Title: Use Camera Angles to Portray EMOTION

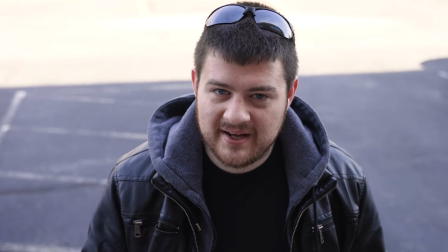(0:00)
Notice how this camera angle makes me look really small and insignificant, and this one makes me look much more heroic and powerful?
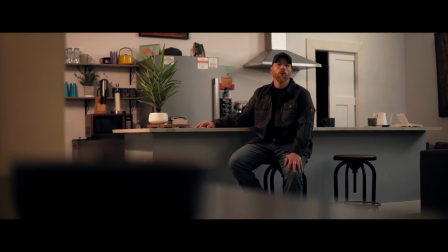(0:05)
Camera angles are one of the most powerful ways to communicate with your audience without directly telling them what to think about your world or your characters.
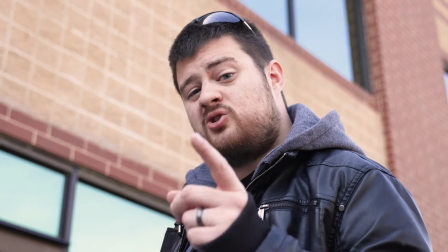(0:12)
So in this video, I'm going to show you the best camera angles that you can use to enhance your films and bring out more emotion in your stories.
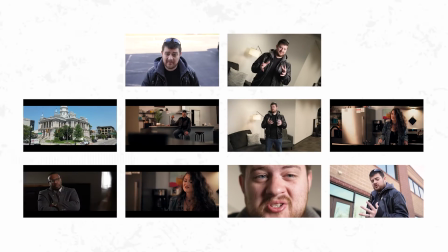(0:18)
We'll start by going over the 11 shot types that you need to be familiar with as a filmmaker, and then we'll dive into how to actually implement those into your films. Before we jump in though, I just want to let you know that the video you're getting ready to watch is actually a module in a program we offer at Visionary Studios called the 30-Day Filmmaking Kickstart,
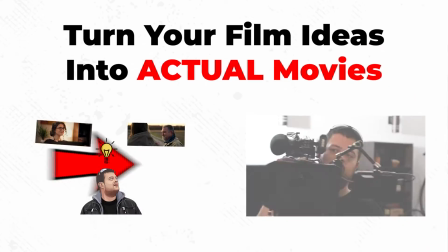(0:35)
where we teach filmmakers how to take the film ideas in their heads and turn them into actual movies. You can check out the program by clicking the first link in the description of this video.
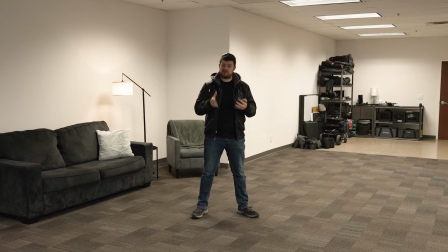(0:43)
To get things started, let's talk about the shot that's usually used to begin scenes and set the stage for things to come.
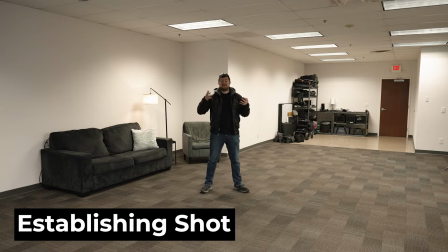(0:48)
This is the establishing shot, a fairly wide shot that lets the audience get familiar with the scene and oriented before cutting in close to the action.
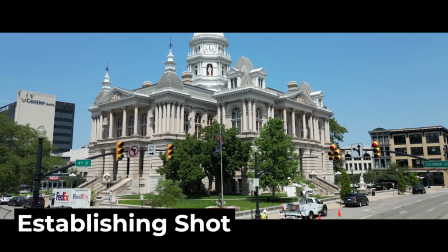(0:56)
It doesn't even necessarily have to have people in it. It could just be some buildings or a forest or wherever your scene is taking place.
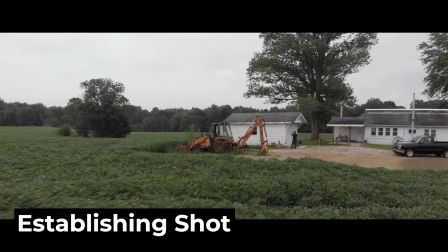(1:03)
Usually it's one of the first shots in a scene, and it helps your audience keep from getting confused or disoriented when watching your film.
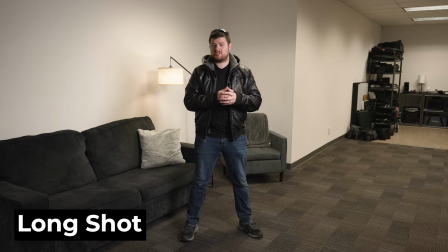(1:10)
Next on our list is the long shot, which is often used for the establishing shot. A long shot is also used to establish a location,
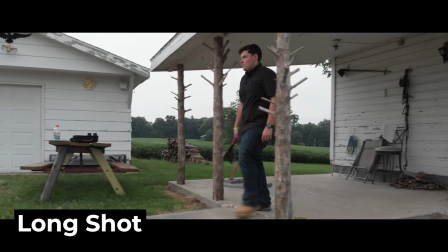(1:17)
but there's a bigger emphasis on your subject filling the frame, usually showing their whole body on screen.
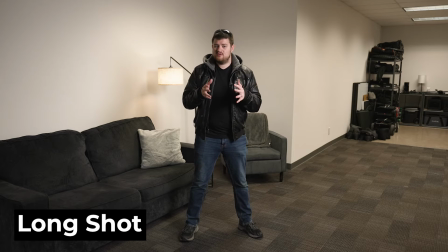(1:23)
There should be plenty of space above and below your subject. This is a great shot to use if you want to showcase the subject's environment and their relation to what surrounds them.
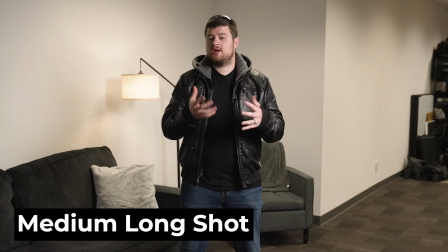(1:31)
A medium long shot allows more prominence on the subject while allowing the surrounding environment to still be visible.
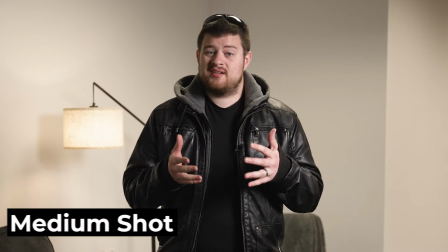(1:37)
This shot is typically shot from the knees up. A medium shot is frequently used in films to capture a balanced view of a character or scene.
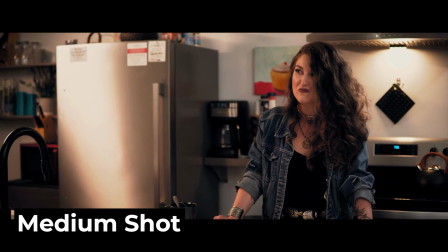(1:44)
This shot allows filmmakers to maintain a sense of intimacy while providing enough context to the audience of the surrounding area.
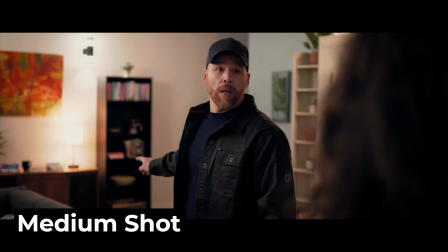(1:51)
Usually this shot is shot from the subject's waist up.
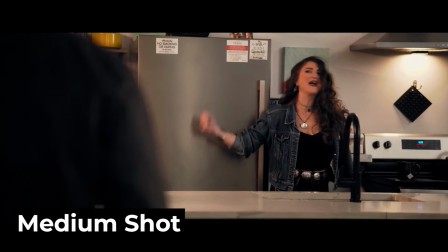(1:54)
It's a great shot to use when shooting a dialogue scene or showing an actor's face and emotions while still informing the audience of what's going on in the world around them.
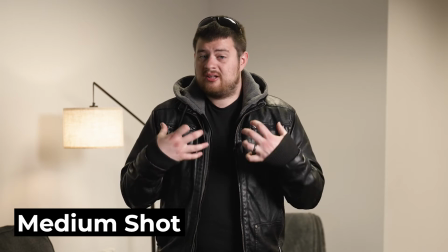(2:01)
It also makes the viewer feel as if they're close to the subject because a medium shot closely represents the distance that you view people when you're having a conversation with them.
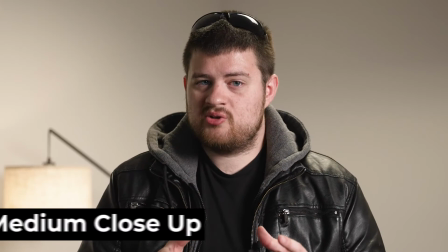(2:10)
This is the average shot that you'd want to use for a general conversation. The medium close-up is halfway between the medium shot and a close-up, usually shot from the chest up.
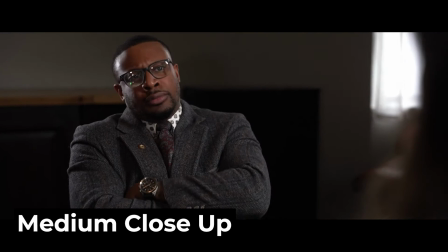(2:18)
For an emotional or intense scene where I really want you to connect and empathize with the characters,
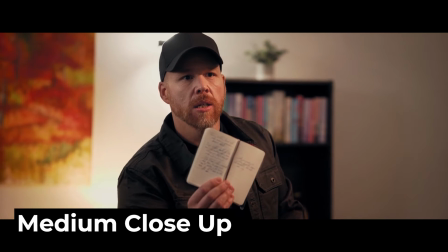(2:22)
I usually end up relying really heavily on medium close-ups to allow you to get closer and more intimate with the character without being completely on top of them.
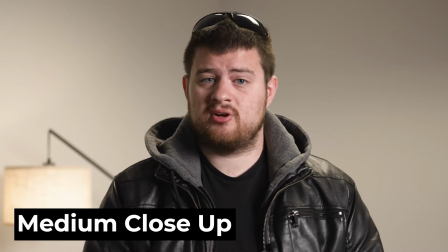(2:29)
This shot also leaves you some room to punch in for a close-up for the really important or emotional lines.
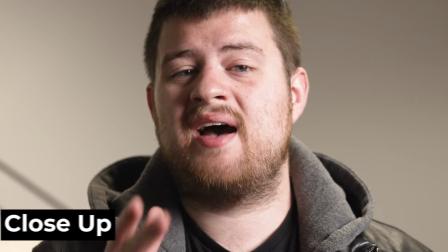(2:35)
Moving on, we have the close-up shot.
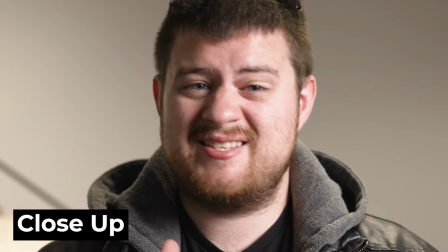(2:37)
A close-up is often just the head and maybe the shoulders of the subject, allowing a detailed focus on facial emotions, expressions, and any significant details.
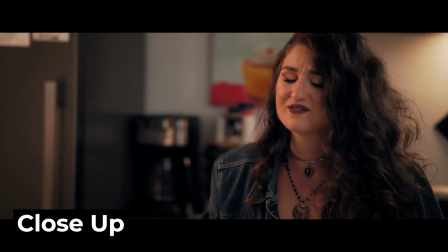(2:45)
It's usually used for important or heartbreaking moments such as climaxes, revelations,
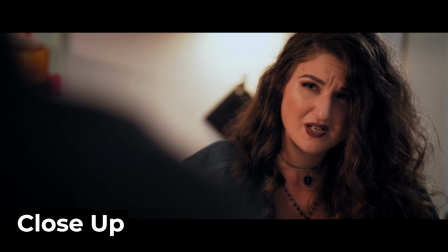(2:50)
or intimate pieces of dialogue and action that help the viewer realize that they should really pay attention to what's being said by the character in the film.
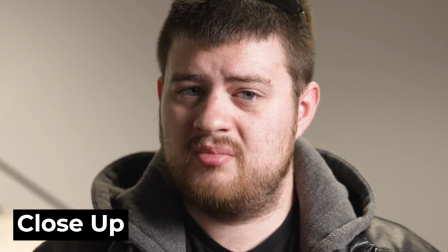(2:57)
The close-up is near enough to the subject to really emphasize emotion, but it's not so close to make the audience feel awkward.
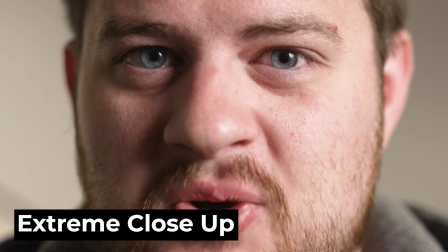(3:03)
Speaking of awkwardness, these extreme close-up shots get us awkwardly close to put an emphasis or importance on a specific detail in your image.
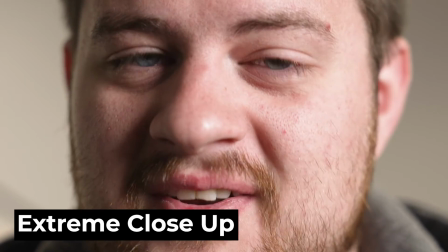(3:10)
I don't know about you, but I'm definitely uncomfortable with you being this close.
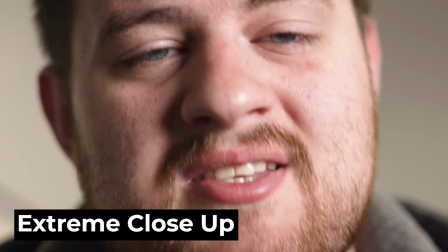(3:14)
Generally, rather than it being your character's face though, it's used for anything that you want to make sure that your audience is well aware of.
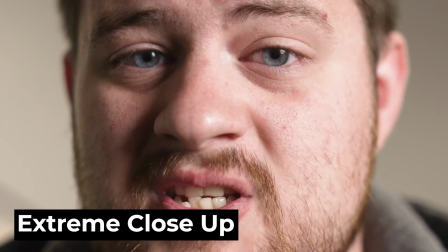(3:20)
For example, you can use it to punch into a phone screen when somebody's calling if you want the audience to know who's calling.
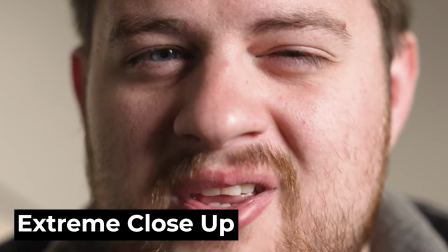(3:25)
Extreme close-ups allow the audience to drink in all the tiny details of whatever you want to highlight in your film.
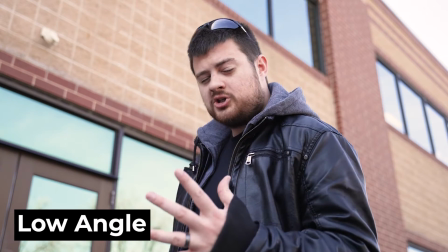(3:31)
Now let's talk about low-angle shots. Low-angle shots are usually used to show that characters are in power.
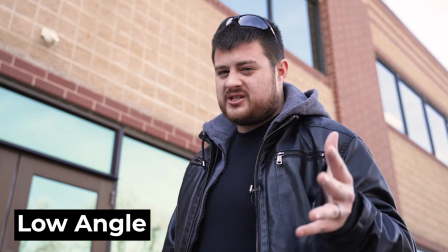(3:37)
It's used to make your subject feel larger, which signifies dominance and control in your scene.
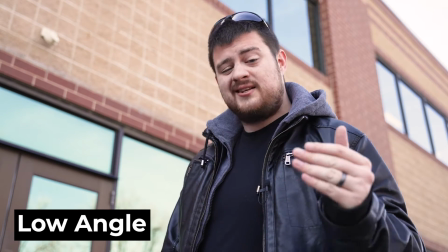(3:41)
This angle is really great to contrast against our next shot, which is the high-angle shot.
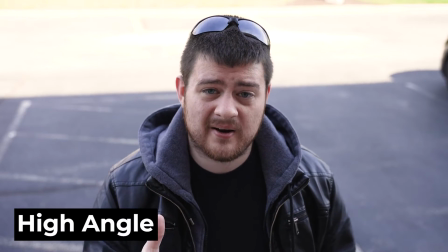(3:46)
A high camera angle does completely the opposite by portraying your character as weak, small, and insignificant compared to the other subject.
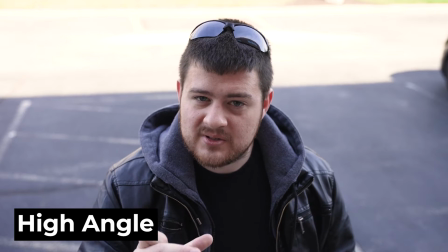(3:53)
We're looking down to the subject, which makes them smaller both literally and metaphorically.
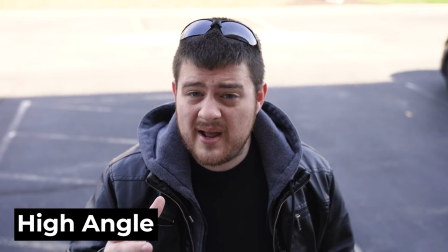(3:57)
High and low angle shots can be paired together in the same scene to create a visual imbalance of power in between two characters.
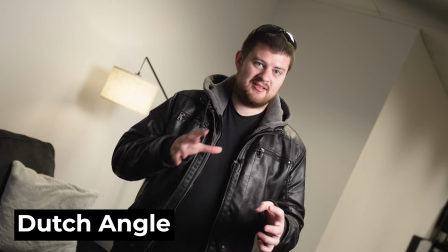(4:04)
The Dutch angle shot is designed to make things feel out of balance or disorienting.